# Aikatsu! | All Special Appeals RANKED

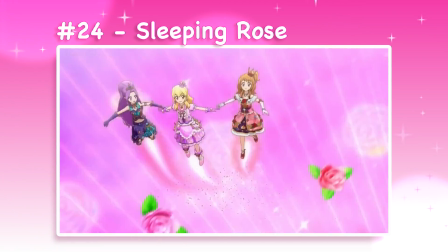Sleeping Rose is the best out of this template grouping because it has the clearest prop tail particle effect, and it adds in extra directional change in the flight animation.
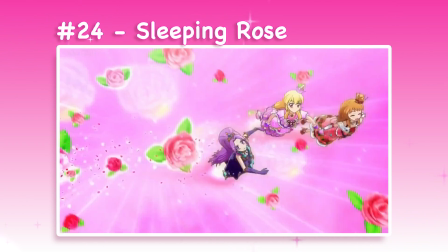You can call me biased toward the movie performance if you want, but on a technical level, this version of the appeal is the most dynamic.
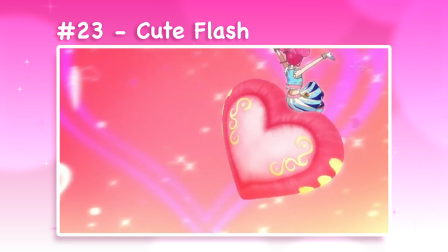23. Cute Flash. I'll cover the Flash appeals quickly since they're pretty straightforward, but it's that straightforwardness that makes me like them so much.
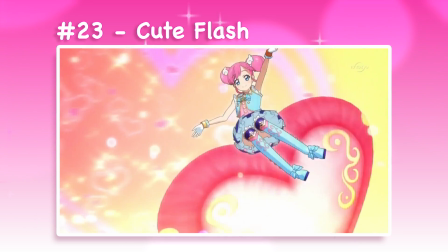Cute Flash is at the bottom because even though the concept is iconic and the execution is memorable, it has the least amount of character animation to work with.
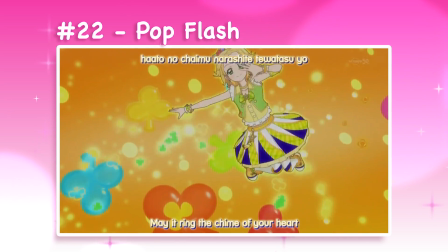22. Pop Flash. Pop Flash is great because the tumbling animation shows a lot of technical skill and gives an opportunity to show the character's personality.
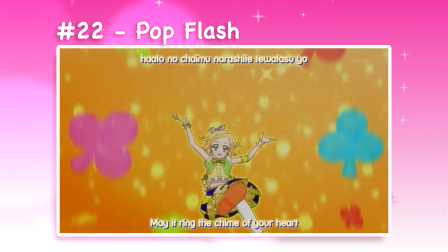It's also nice to see so much interaction with background elements and changes in direction. It's fast and a little messy, but still impactful.
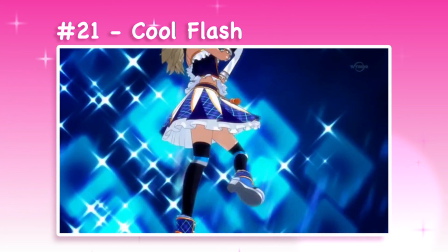21. Cool Flash. I really like seeing the character travel through Z-space in Cool Flash.
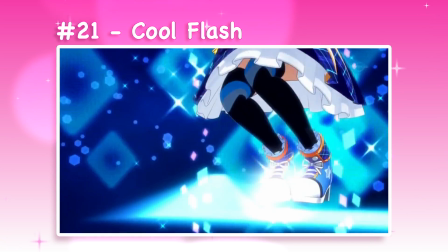When they skate toward the camera at a 3/4 angle, you get a lot of spatial depth. I also find the background design to be really cool, and the ice skating concept makes this appeal feel unique.
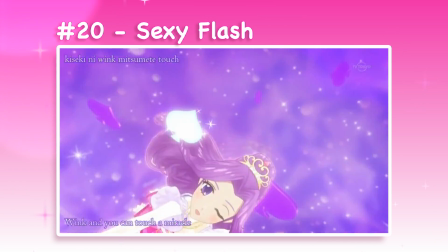20. Sexy Flash. Sexy Flash is the second longest appeal sequence in the anime, and I think it uses that time well.
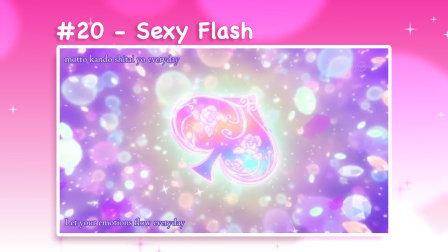There's a lot of variety between the camera angles, and both particle effects from the spade symbol look gorgeous.
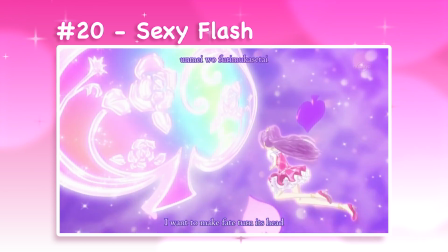The character animation has a lovely dreamy quality to it as well, while still maintaining a good level of believable weight.
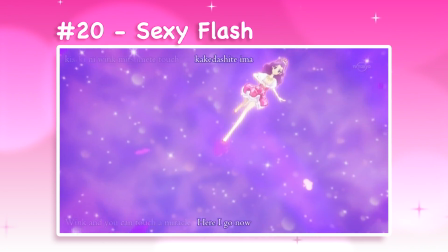Very pretty. 19. Passion Beat.
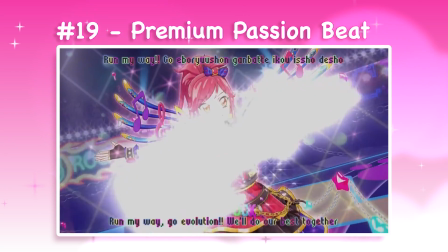I wondered whether I should rank Passion Beat lower, but there is a lot of complexity in the way the shots change the background color, camera angle, and character pose between each guitar strum.
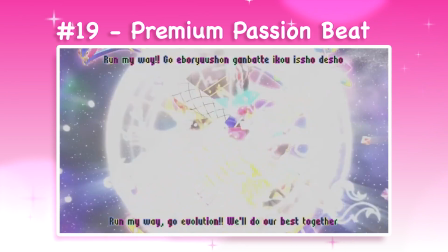Making those three elements change simultaneously while still looking seamless takes a lot of technical skill.
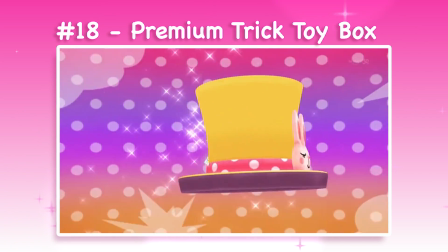18. Trick Toy Box. Trick Toy Box is really cute in concept, and you can tell that the animators had fun with all the background props,
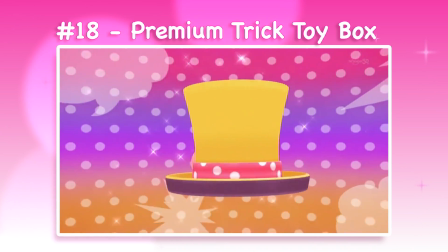but I think they got carried away and ran out of time to make the character animation feel more believable. I do appreciate the creativity, it just falls a little flat for me.
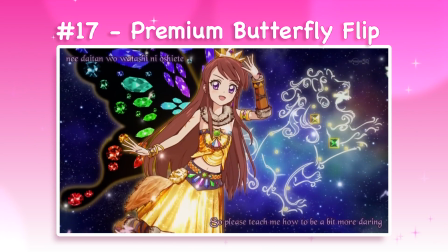17. Butterfly Flip. Enormous, gorgeous butterfly wings aside, what interests me most about Butterfly Flip is the background set.
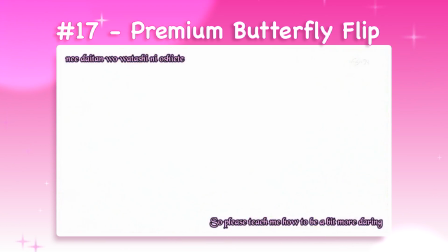Is it meant to be a rose bush with giant gem-studded stems and spiraling branches? If so, that adds a lot more context for the butterfly concept.
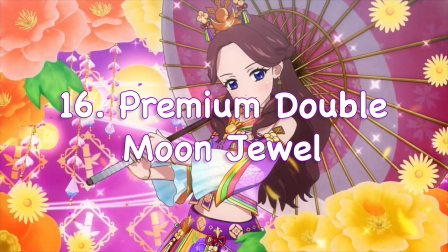I like it. 16. Double Moon Jewel.
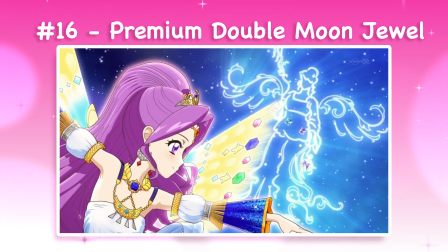Double Moon Jewel is also interesting because it's hard to keep track of the light reveal concept. Both of the characters' hands emit a glowing light, which then turn into twin moons.
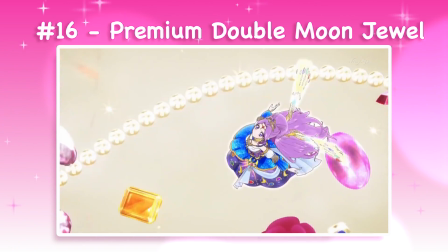You lose the lights and the camera flips 180 degrees to track the character, but overall this appeal still feels dramatic and dynamic.
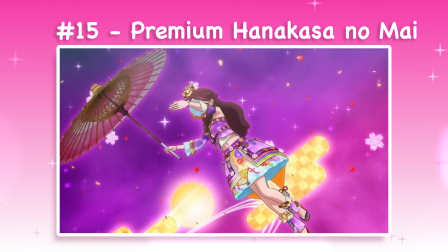15. Hanasa Noai. I almost wanted to rank Hanasa Noai lower because the camera stays so flat for the whole sequence, but the character animation really shines here.
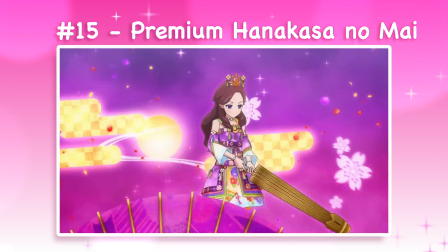Because the camera is so simple, extra care is put into animation details and movement that increases the overall impact of the final frame.
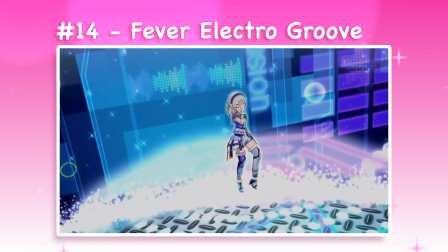14. Electro Groove.
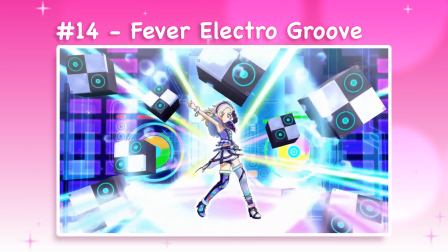Electro Groove breaks the rule of 3 since we only see numbers 1 and 2 appear on screen as graphic elements, but the concept is cool enough to earn it a spot up here.
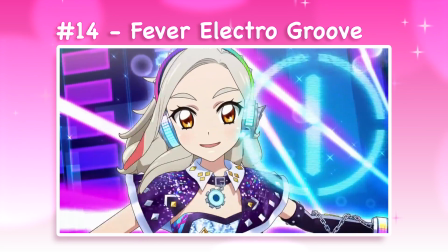These shots fit together fluidly and the animation stops just long enough to make the text readable.
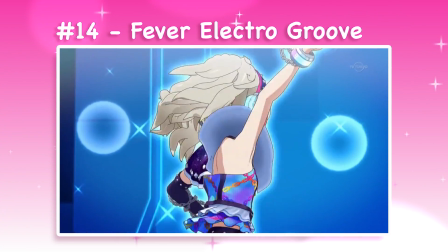Very well considered, they just need the number 3 in the final frame, or at least have the character hold up 3 fingers.
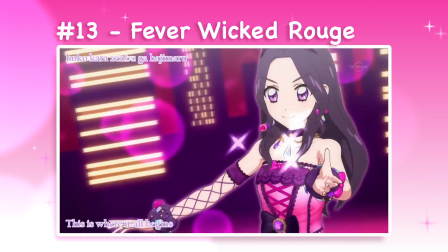13. Wicked Rouge. Wicked Rouge is best appreciated with sound effects because the cartoony gunshot sound when the heart prop explodes really adds to the playful tone of this appeal.
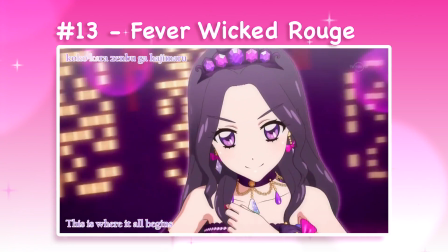Even without it though, the concept of lipstick turning into a pitchfork is very silly. There's a lot of cuteness here to appreciate.
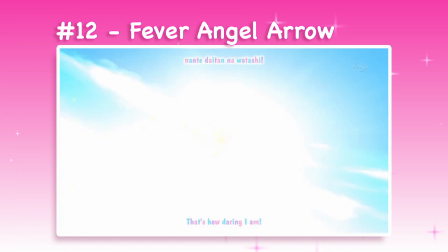12. Angel Arrow. Speaking of cuteness, Angel Arrow takes a more elegant approach to the exploding heart concept.
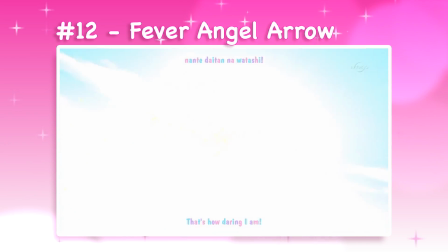It's a pretty flat sequence of shots, but the giant bow and arrow give the animation an epic feel. If you like magical girls or action scenes, I think this one would appeal to you.
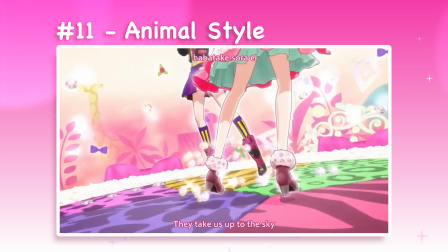11. Animal Style. Animal Style is like an expanded version of Marine Style.
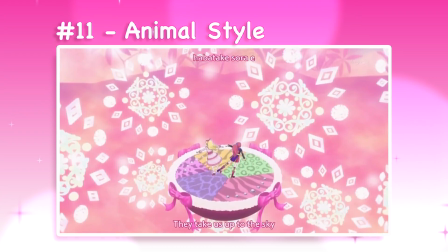The different camera angles of the spinning animation are very similar, but I like the extra hand flourishes and the cute ending pose for the characters.
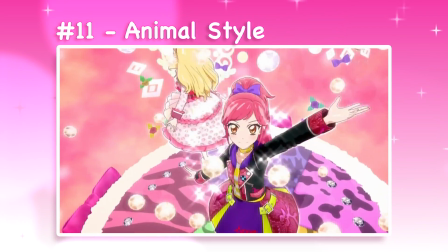I also really love animals, so the stylized animal prints and zebra in the background of the final frame are extra fun.
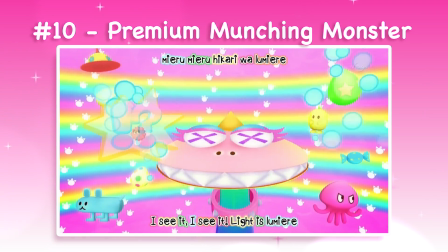10. Munching Monster. Madoka Magica flashbacks aside, Munching Monster is one of the most creative appeals in the original series. I'm not sure if I enjoy seeing a character get eaten by a giant creature, but I like how cartoony and exaggerated the overall visual design of the sequence is.
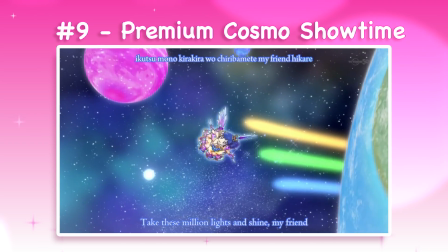9. Cosmo Showtime. Cosmo Showtime is a relatively flat sequence, but flying around a prop like the Earth gives the scene a lot of depth.
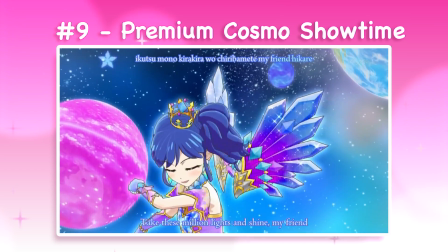The light trails curving around the sphere help sell that depth as well, and I like the subtle overshoot in the ending pose.
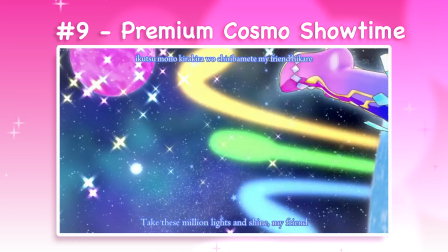If there's anywhere they could have justified floating animation, it's here, but they actually finish out the keyframes.
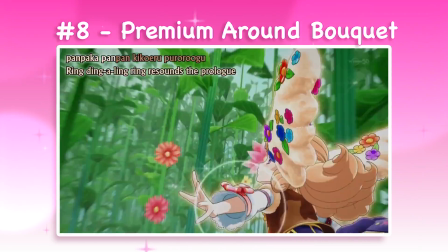8. A Round Bouquet. Speaking of depth, it doesn't get much better than flying through a forest of flowers.
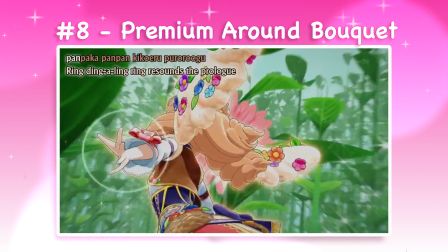The camera angle in A Round Bouquet is great since you get the sense of following the character while still being able to see their expression.
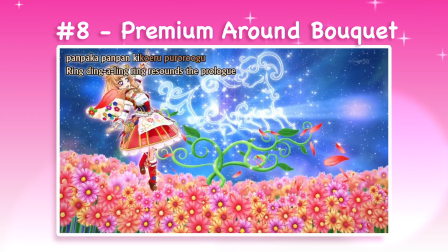And popping out above the blossoms with the spinning animation and petal particles makes a great ending frame.
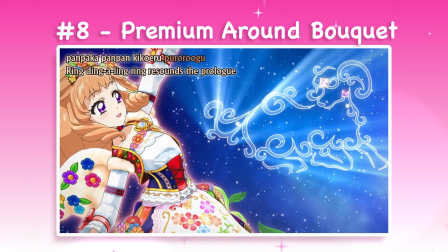Love it.
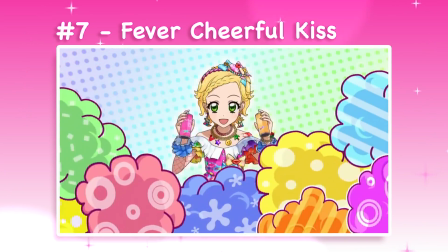7. Cheerful Kiss. I think the pop art style appeals are especially strong since they take advantage of the abstract setting of the Aikatsu system.
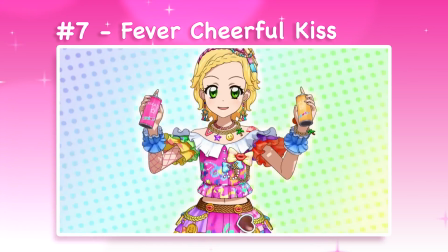For Cheerful Kiss, I love the combination of comic book motifs and graffiti text. They share a lot of design roots, so the graphic styles blend together really well.
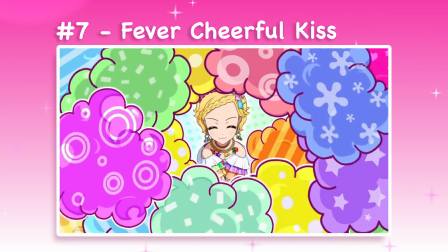The animation is also pretty strong. It has good timing, and the facial animation looks especially nice.
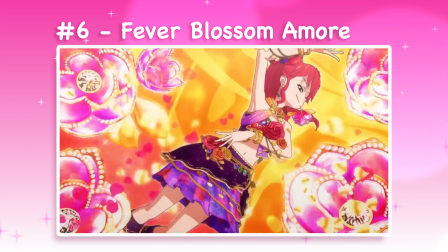6. Blossom Amore. I really like the dynamic angle changes in Blossom Amore and the quick cuts between shots.
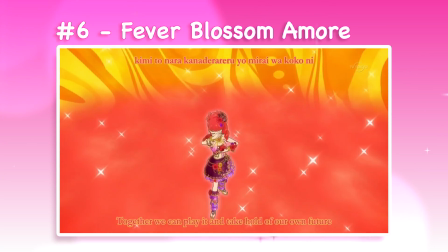You get a nice sense of rhythm from them. I also like that the characters push back in the final frame to get more depth out of the foreground elements.
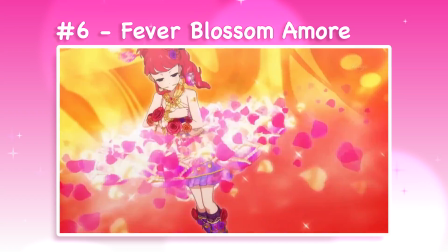The bedazzled flower props are beautiful too.
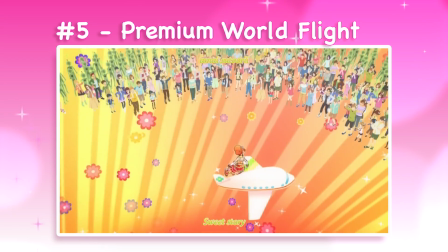5. World Flight. World Flight is an amazing display of animation and screen design.
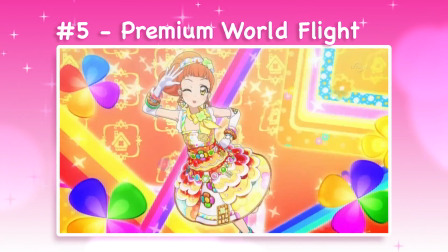They found so many clever ways to make the character interact with the airplane prop, and both the prop and character are given lovingly detailed animation.
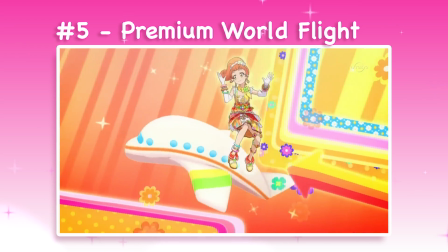All the different airplanes zooming through the frame add a ton of dynamic energy, and I love that the camera angle stays fixed while panning to frame the character's reappearance.
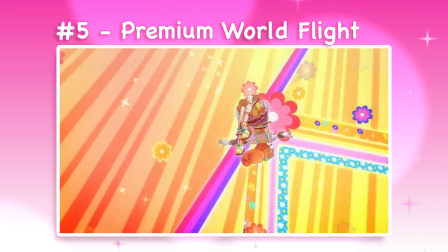Amazing!
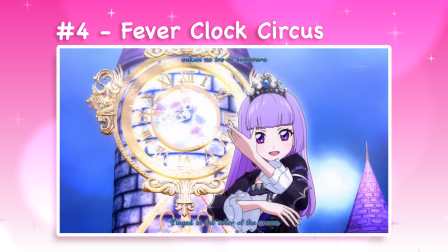4. Clock Circus. I can't ignore how impressive the castle set piece is in Clock Circus.
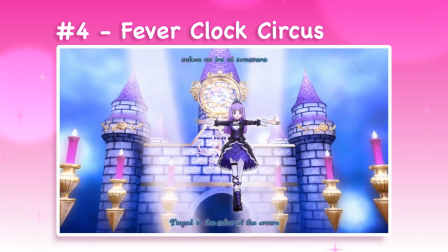The zooming close-up is nice for shot variety as well as highlighting the clock animation, but it's the impact of the wide shot that makes this appeal work so well.
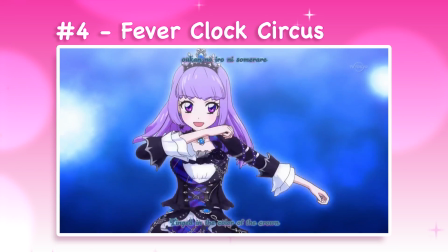You need the particle effect of bats flying toward camera to add depth, and they highlight the character in the center of the frame. A symmetrical composition like this works great to give a sense of control,
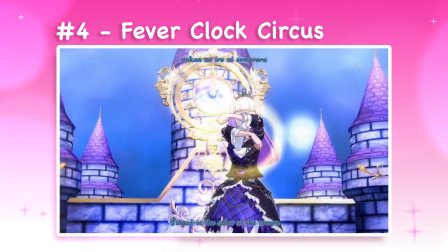and with the camera set at a low angle, the character is placed in a position of power in the frame. That's why it feels so cool.
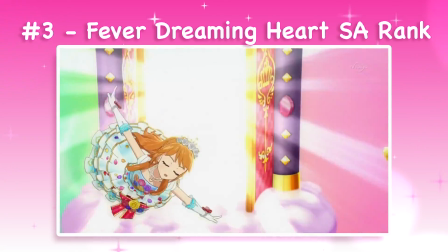3. Dreaming Heart. If the castle was impressive, Dreaming Heart's giant gate prop matches it at the very least.
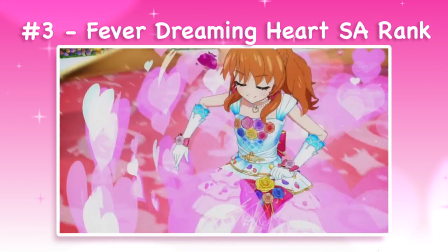What pushes it into the top 3 is the technical difficulty of the flip animation on the character.
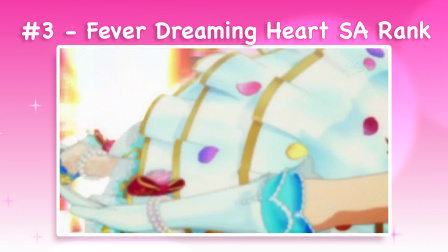To take her momentum from the initial spiraling flight animation, stop her, and flip her around, you have to spend a lot of time tweaking poses and timing.
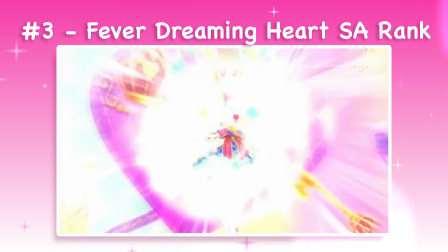I think they pulled it off really well, and I like the impact of the ending frame too.
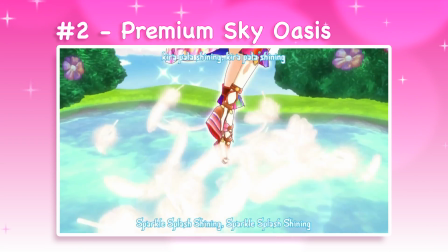2. Sky Oasis. Sky Oasis is a more controlled sequence with careful use of close-up shots and particle effects for visual impact.
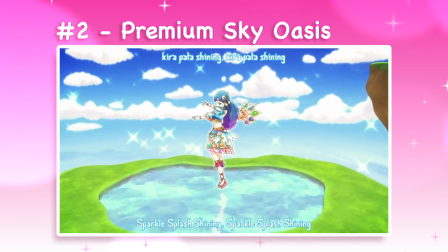The dancing animation can easily come off as boring, but if you use the camera dynamically and pay close attention to your focal points, you can pull off a really elegant sequence.
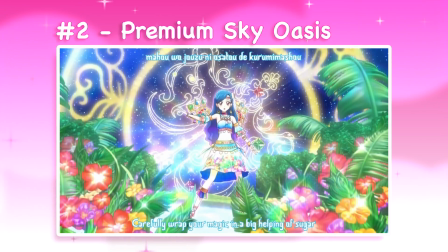The design of the floating island and lush plants adds some depth, but you don't need a ton of background detail when the close-ups take up most of the sequence.
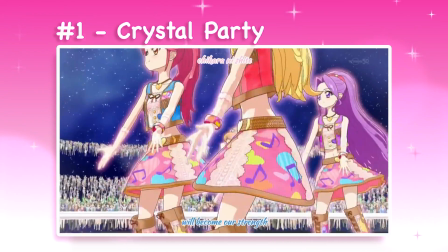1. Crystal Party. Crystal Party is the longest appeal sequence, and I'm glad since it has 8 characters to showcase.
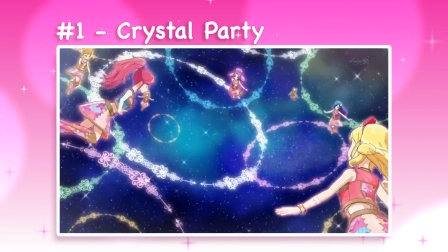Seeing the characters fly toward camera before posing together would make a good enough final frame, but it keeps going.
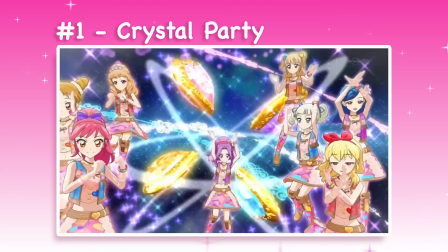The added detail of having them spin around and burst out from the large prop is above and beyond the other appeals on this list.
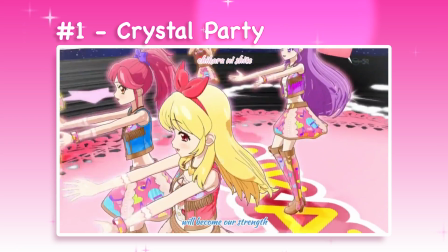The animation is a little floaty, but this is practically 2 appeals for the price of 1. How could it not be first? Let me know your favorite appeals in the comments below, and look out for my Dreamy Crown Bodokatsu ranking next week. Bye bye!